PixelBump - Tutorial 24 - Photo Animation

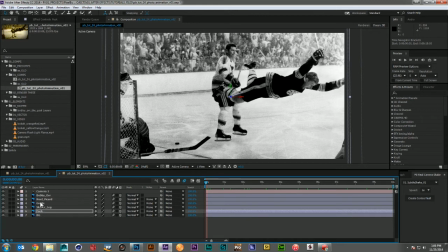[12:19]
And we'll grab our defenseman here and let's go ahead and have him start back a little bit. We'll have him skate into position there. And we do have an intersection here with the goalie,
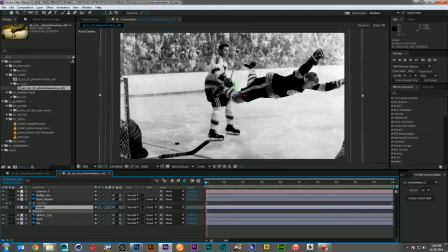[12:39]
so let's go ahead and bring him forward until he is just above. I want to make sure that goalie stick is in the right place.
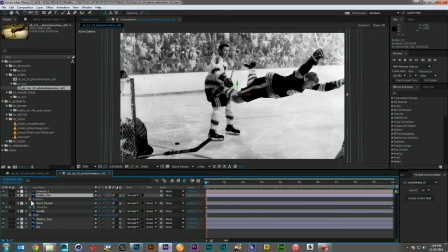[12:58]
So the last thing I want to do with just straight positional movement is Bobby himself.
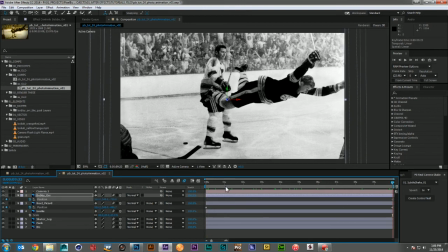[13:04]
So the end here, I think I like that as his end position. So we'll just start him back a bit in X.
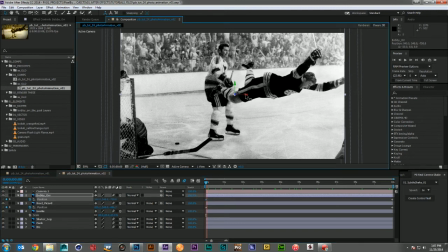and let's go ahead and take a preview and see how that motion looks. Remember, we're looking for something subtle, so I didn't want to move everything too much. I want everything to slightly glide, which it definitely looks like it's doing.
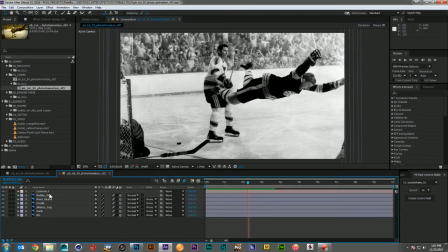[13:35]
So that's good. Now, the next thing I want to do is use the Puppet Tool,
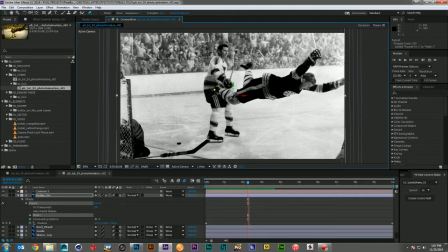[13:39]
and I'm just going to come in and add a bunch of points here. If you're familiar with rigging in 3D, all these points I'm setting up are going to seem pretty familiar,
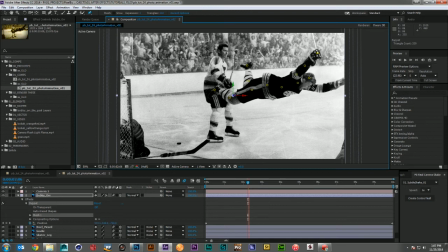[13:55]
because they'd be the same joints that I would put onto any 3D character. And I want to grab all of my pins and
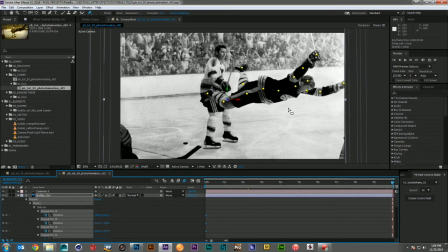[14:11]
move them to the first frame. I'm going to come out to my 10th frame here and then I'm just going to very subtly again move these things not looking for anything super big in the movement and
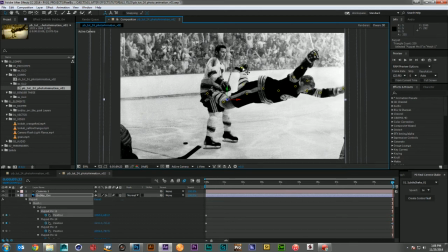[14:29]
I want the movement to feel very subtle just
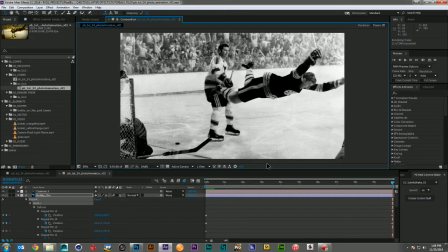[14:46]
enough of a very very high speed camera Let's take a look. There we go, that's nice. You can see that front arm is falling down, back arm is still moving up a little bit.
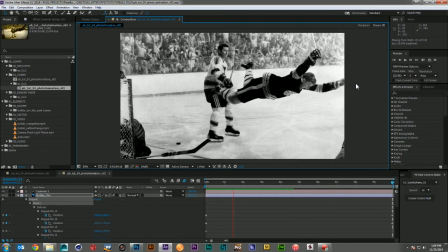[15:05]
Definitely gives you an impression of just a very short amount of movement stretched over a very long period of time.
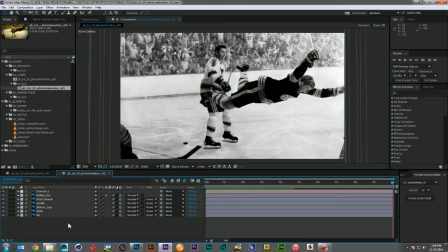[15:13]
Now for the animation part of that, we're really kind of done. This is exactly how those VESA ads were made. It was splitting them up into 3D space, a little puppet animation, especially if you notice on something like the flags where we did a little more, but the subtle human movement was left, just very,
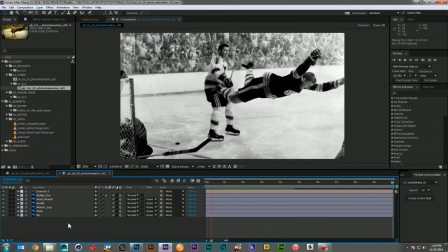[15:33]
very minor, just like this. So the big part of it is the treatment. And so to get that going, the first thing I'm going to do is drop in a couple of grain
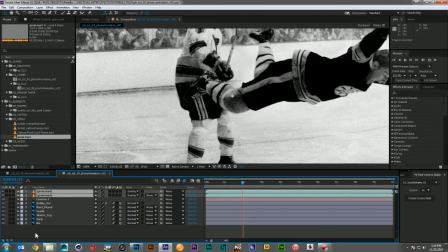[15:51]
overlays, and I'm going to make them two because I want it to be fairly heavy. This is an old-timey photo look, so I just want to make sure there's a lot of grit and grain in that image.
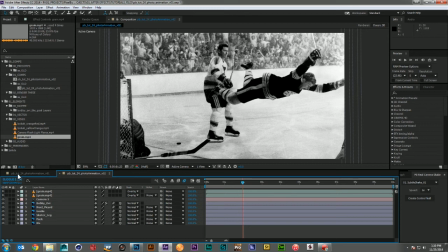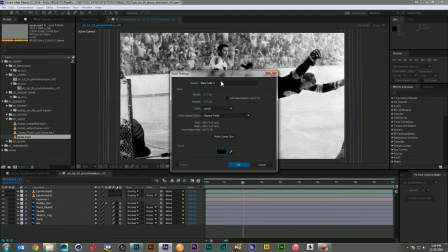[16:08]
Next thing I'll do is add a little vignette to the top of it, and
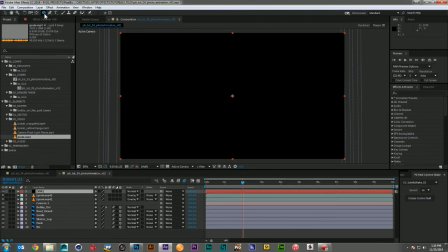[16:16]
I'll just double-click,